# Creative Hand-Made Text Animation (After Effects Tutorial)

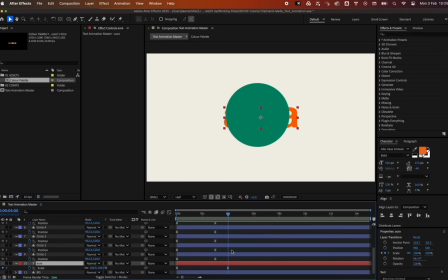[4:16]
Let's drag the end keyframe from the text layer to the same position point as the circles, so everything moves together at the same time. We'll also animate the scale down at the beginning, like so.
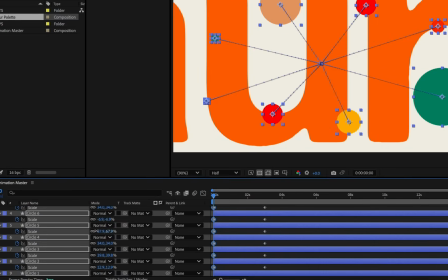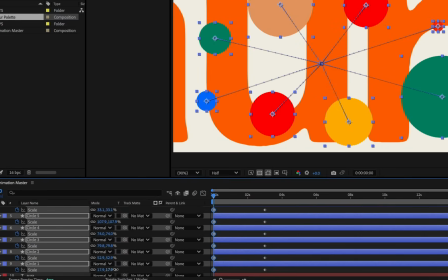[4:36]
You may have to scale down each circle individually so you do not get negative values.
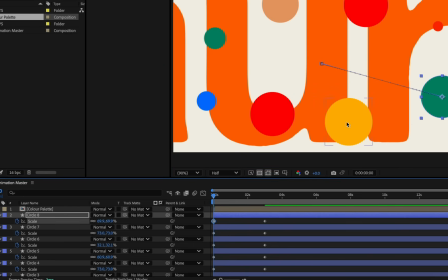Again, let's add easing of 80% either side.
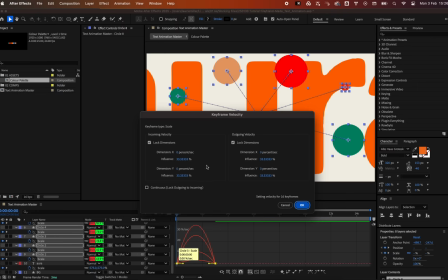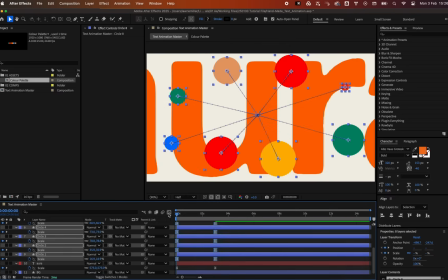Select all the circles, right-click and pre-compose them to group them as one. Let's call them circles and hit enter.
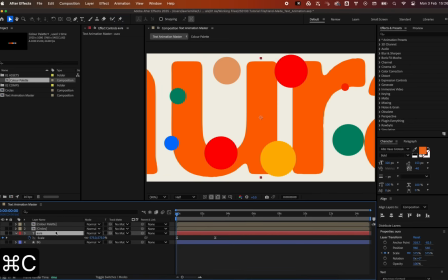[5:11]
Copy the text layer with Command-C and paste it into the composition we just created with Command-V.
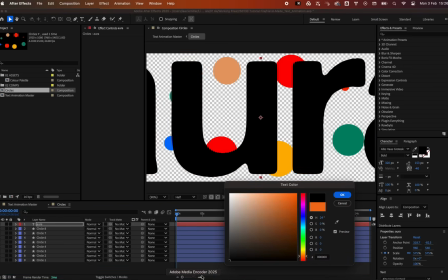[5:17]
Let's change its color to black to create more contrast. We want this layer to just act as a guide so it does not appear in the master composition.
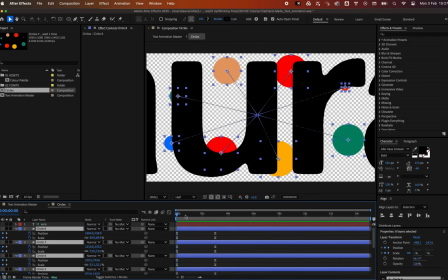[5:26]
Right-click and select Guide Layer. Now we can tweak the scales and positions of the circle so that they cover the text.
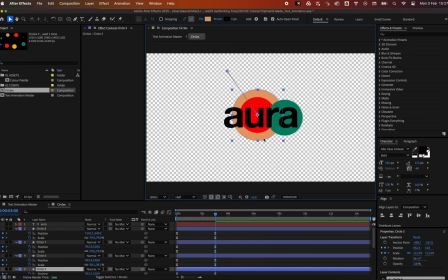[5:37]
This may take a few rounds of adjustments, with some back and forth to get it looking just right. We can also change the order of the circle layers to create more variation of color.
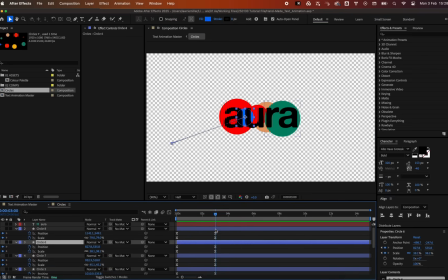Now, create a null layer.
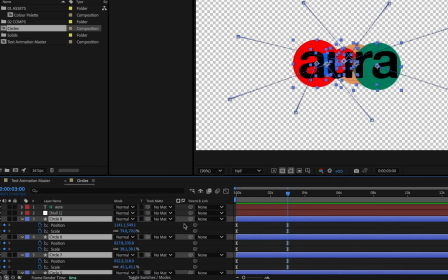[6:04]
Parent the circles to it and rotate it by negative 90 degrees.
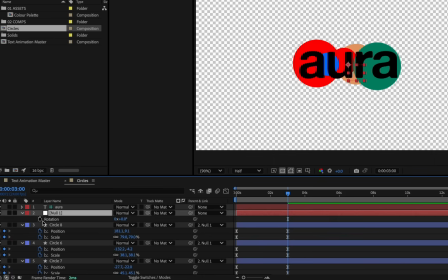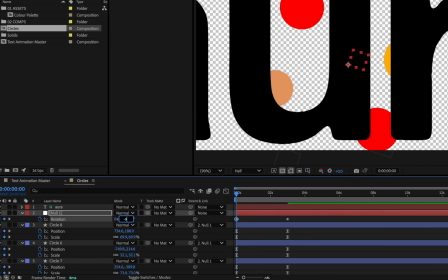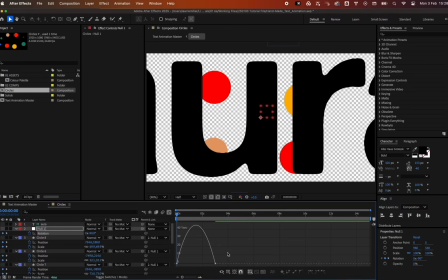[6:23]
You guessed it, let's go with the same keyframe easing as before.
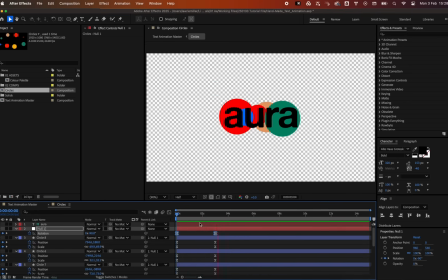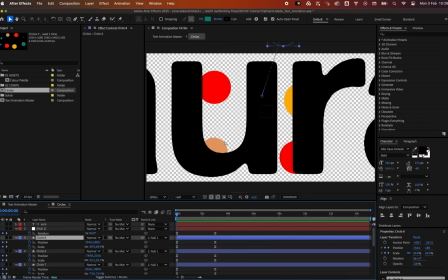[6:37]
Let's adjust the start position of the circles so they do not overlap with the text.
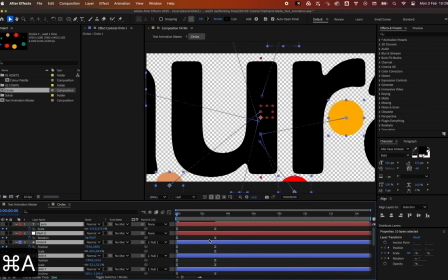[6:51]
Now let's make it feel more handmade by adding some rough texture to the edges of the circles.
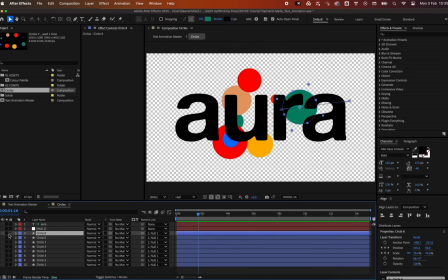[6:57]
Solo one of the circles like so, and add a roughen edges effect.
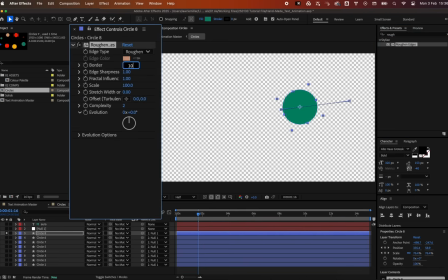[7:06]
Change the border to 100, edge sharpness to 2, and scale 10. Then, Alt-click the random seed and stopwatch and add the expression, time asterisk 6.
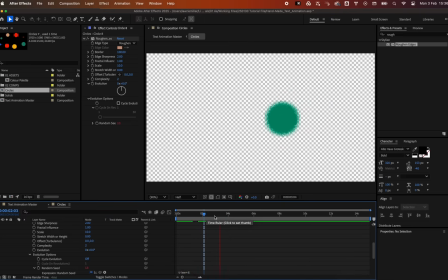[7:27]
This creates a nice random boil motion as if each frame has been sprayed on by hand.
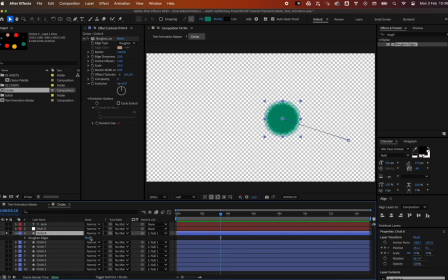[7:36]
Hit E with the layer selected, and copy and paste this effect onto the other circles. Now we can uncheck the solo icon to view them all.
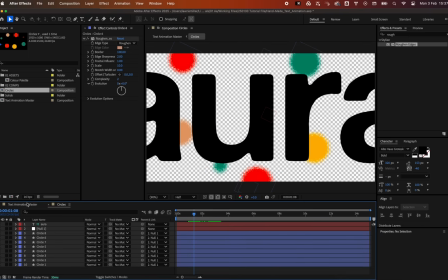[7:54]
Head back to the main comp and set the text layer as a mat for the circle fill comp.
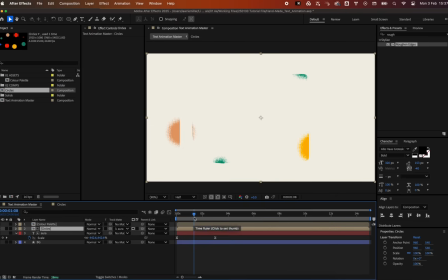[8:01]
This masks the circles into the shape of the text layer.
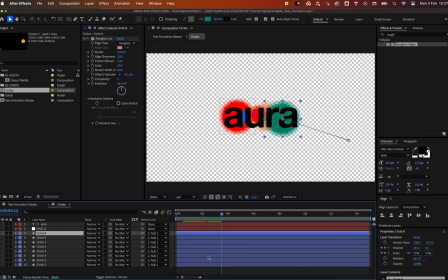[8:09]
Now we can go back into the circle's composition and adjust the positioning, order, and scale of the circles to refine the overall look. This may take some back and forth.